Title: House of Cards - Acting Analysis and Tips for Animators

Welcome back. Today is Thursday and that means acting analysis for animators and today I'm going to take a look at a sequence from House of Cards. Alright, so today is going to be a sequence focusing on two characters and mainly about body language and kind of switching. Where one character is behaving a certain way and the other character is behaving another way and this is something that happens where they both switch. So that type of body language contrast is something I want to point out in this sequence so let's take a look at it. and the character we're going to talk about is this it's peter rousseau
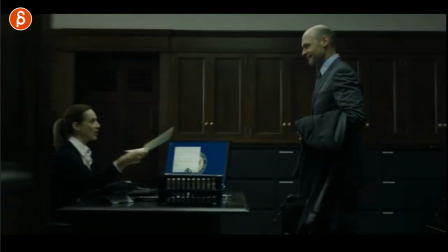0:31 in the series played by cory stoll i believe that's his name and it's about him and this
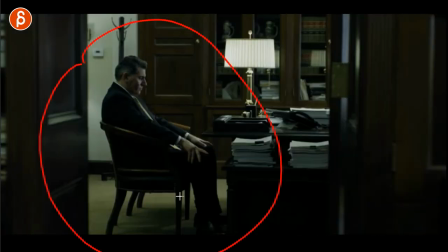0:37 character here so you can see that it cracks me already this character just that pose alone i love it when we talk about characters when they
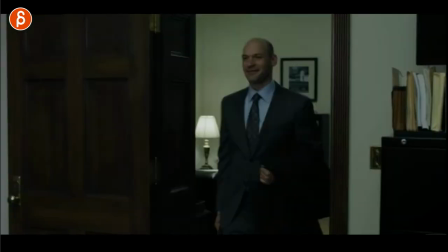0:45 not in this case was he's walking already but sometimes you have moments where just that movement he's very i won't say cocky but he's very uh you
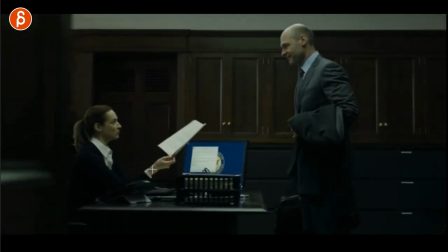0:54 know confident and is happy like today is a good day and then she says all right this guy's waiting for you and he's already here and you can see how the movements change with him how he has to lean forward and look over he's much less agitated he's going oh no it's that
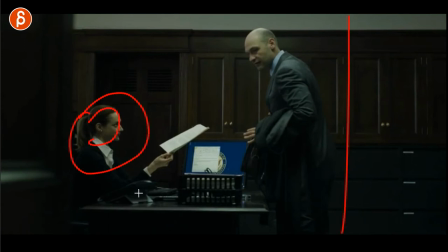1:09 guy and you can see also with her and i love this composition too with all the clean silhouettes the clean staging is great
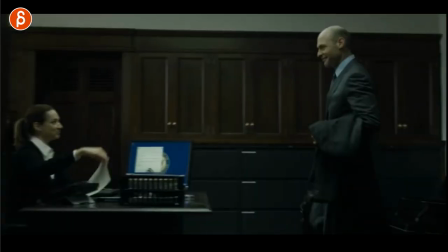1:15 so again look at how he comes in i mean that would be a great start for a shot that you You do a cool walk, cool body mechanics, has an attitude. And then the typical gear change assignment that you do in school.
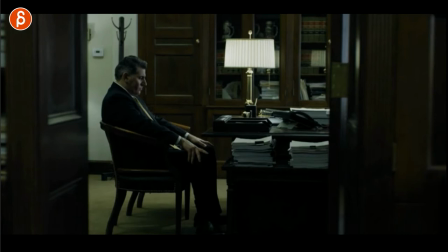1:28 And he has that here. He's got that moment of slowdown. And that's just a fantastic pose. He's looking down. He's not looking up. I know he hears the character. He doesn't look at the character. You got that cool hand pose, finger pose. Just that as a storytelling thing. You know that with a pose like this and this character looking down, that either not happy, angry, frustrated, but it's not like, hey buddy good to see you so something is going on and it's told by just one
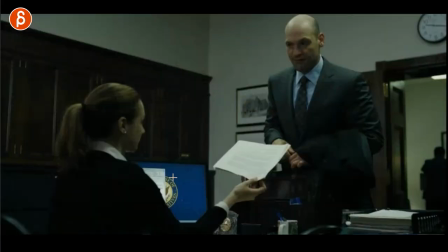1:53 pose so you can tell yeah oh look at that look at those expressions they're
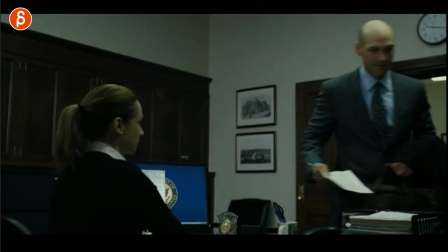1:57 great it's like ah man that's gonna be fun mm-hmm and just that look look at that like how long he looks he got that expression eyebrow up
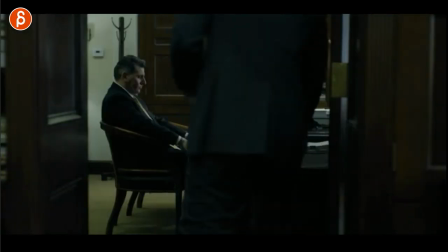2:05 and just how he takes that paper and then he goes in there so now here's the thing it's the body language between these two characters and how they change so he enters and again you would know you would perfectly see it you can definitely hear it but he's not
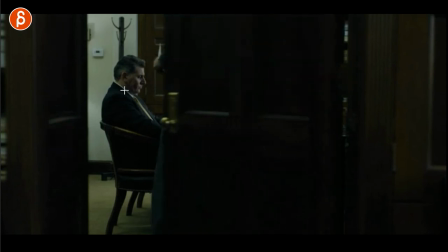2:21 looking at him so that already tells you something about his mood and be focused on him at the very end with the closing of the door again he's still
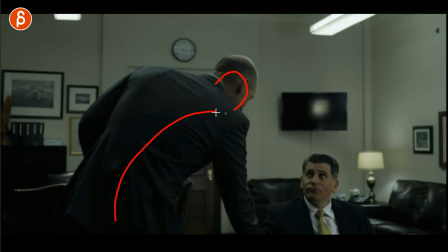2:30 not looking at peter rousseau here so then as he enters he bends over he wants to be nice he doesn't expect him to get up and shake hands and look at his face look at that let's go back here he's got that awesome expression and look at that i love this here the
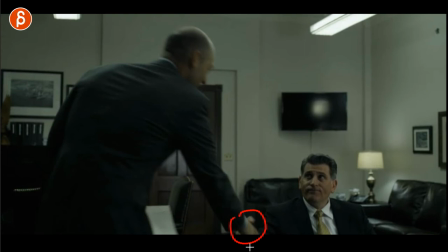2:47 look he just looks and he doesn't really change the orientation he keeps his hand up it's a very specific thing of hmm okay something's going
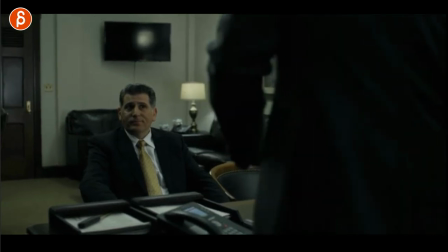2:54 on if you do this you don't really move and you don't really change your head to follow the character it's just his eyes look at just that moment
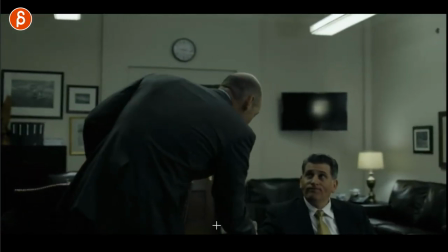3:01 here coming in the body language of going down and serving almost like yeah come on come on I want to help you
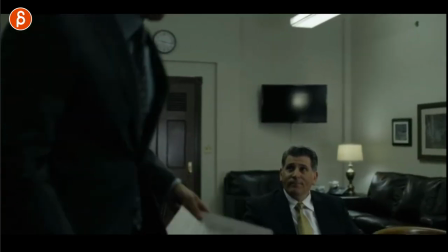3:07 he does those very friendly gestures of engaging and he is just in a specific move,
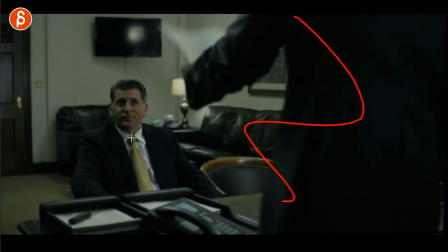3:14 just that. Lots of movement, that's the main thing, there's a lot of movement and there's just absolute minimal movement.
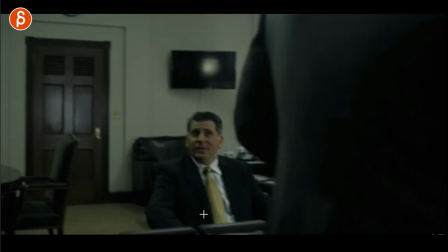3:19 You can see this again with the head and it's just the eyes are following. So good, a couple of blinks there.
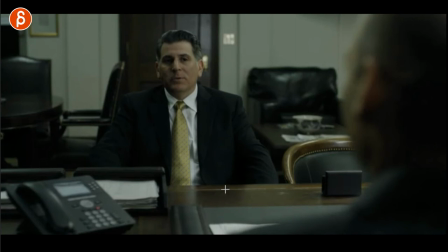3:26 Alright, and it continues on again, then he gets straight to the point, it's just like one little gesture and then he tells him,
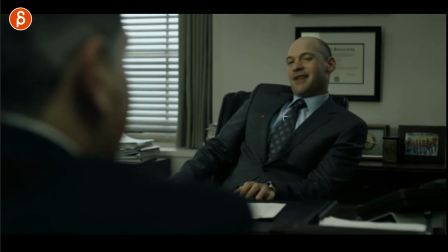3:31 he confronts him with his type of problems and you can see constant movement and that's cool thing with the props. If you have someone in the chair, what kind of chair is it? Is it like mine? it should be louder now but it's it's massively annoying it's a cheap chair I should have gotten a different chair but you have my type of chair that's very noisy so maybe a chair that's noisy could be something in your shot that's the conflict in the scene and the character has to do something to overcome this problem like recording and then you hear this sound all the time but in this case it's a chair that swivels which I have as well so if you do have a problem let's say you use a chair well think about it is it a chair that has that that pneumatic thing where the chair can go down you do something funny and how the goes down or up maybe there's a rotation that could be fun or maybe it's a chair on wheels so you can kind of push a character off a wall to kind of wheel into scene so again any type of prop that you're using think about why and what are the characteristics and the opportunities with each prop that you might want to use so
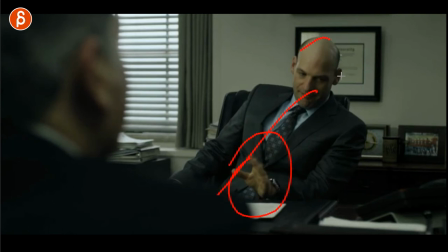4:30 going back with all the movement here look at that hands he's got that big lean lots of head movement look at that he's so busy he opens this
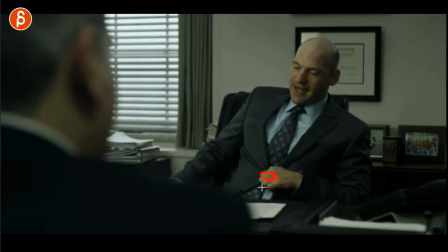4:38 you might argue is it to be more comfortable because it's stretching or is he slightly nervous but it's mostly the stretching thing here to be more comfortable and look at that movement movement
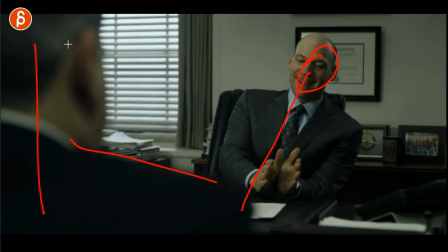4:45 movement and he's really leaning over while this character is not moving at all just straight like a wall and you
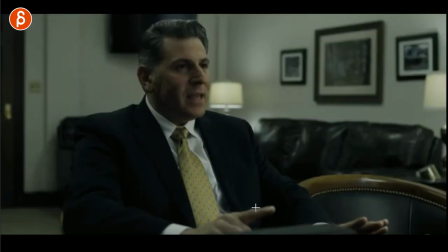4:53 can see this continues on look at if you just focus on the head and the hands constant movement and here's the contrast let's go back here look at that movement movement movement look at the head so active and then you got bam just hands here and again confronting him with this is the
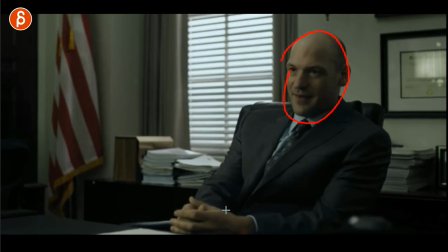5:08 problem and why not doing this and he brings that in and you can see that and i realizes okay wait there's a phone call sorry about
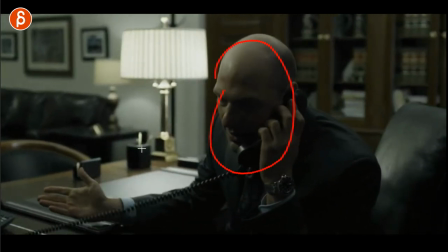5:15 that and then he changes his little moments hey please don't interrupt me there's this person here that's the line somewhat i'm paraphrasing and then you can see
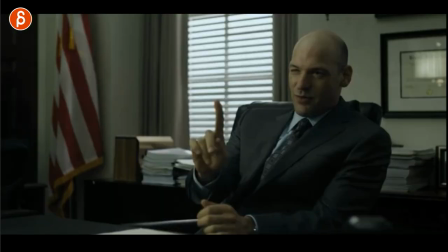5:22 this look at this after all of this all the movement even the camera move focuses on him here you
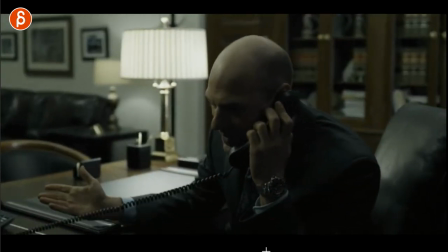5:27 got all that a change of posture all the movement look at how he's suddenly still look at that that massive pause and then i think he says the president-elect
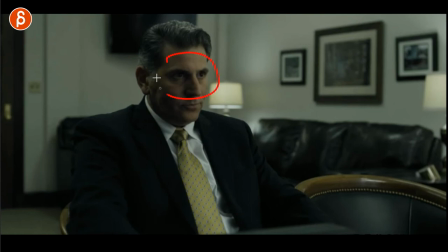5:39 yeah and that look at that no that is an important phone call so look at his eyes and now he's suddenly interested and
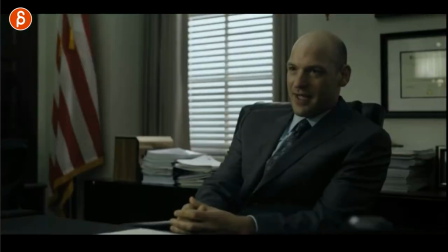5:50 look at that the economy of movement so before that look at this here right he has
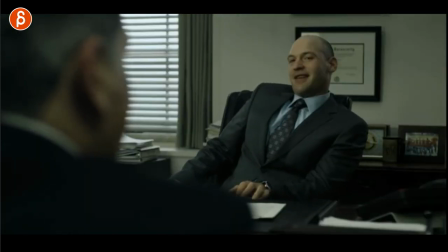5:55 the swiveling on the chair he's got the head he's got hands opening
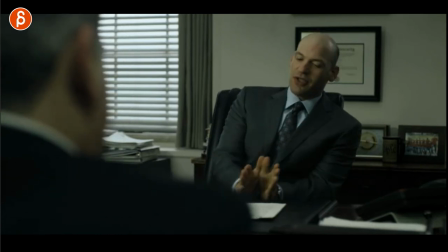5:59 up the button all of this all those movements right constant movement let's go back to this
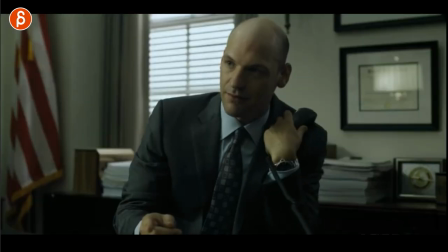6:04 here and it's as if this character was an animator and he switched to pose to pose nerd so you have this right you got from one two three it's very very methodical shorter hey i gotta take this do you mind and i look
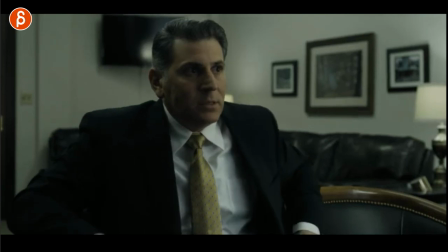6:22 at him look at this he goes oh no no no it's okay please please please look
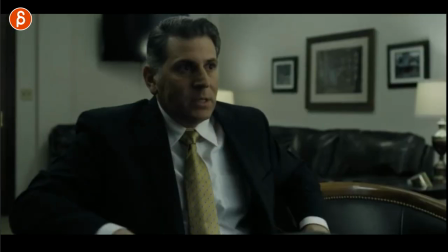6:27 at that the change now he's suddenly interested now he thinks wait a minute this guy's important maybe
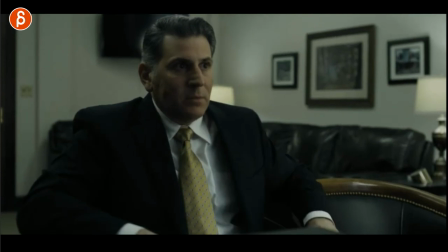6:31 he can help me maybe i can use this to my advantage and he's suddenly moving out of his shell look at that he has to move he changed changes posture and
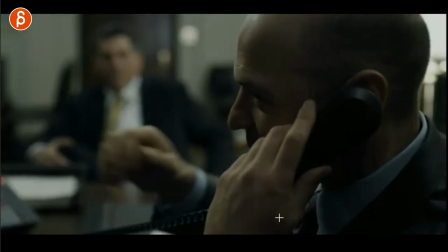6:39 got that little off screen moment with the crossing of legs and look at that he's got that little smile there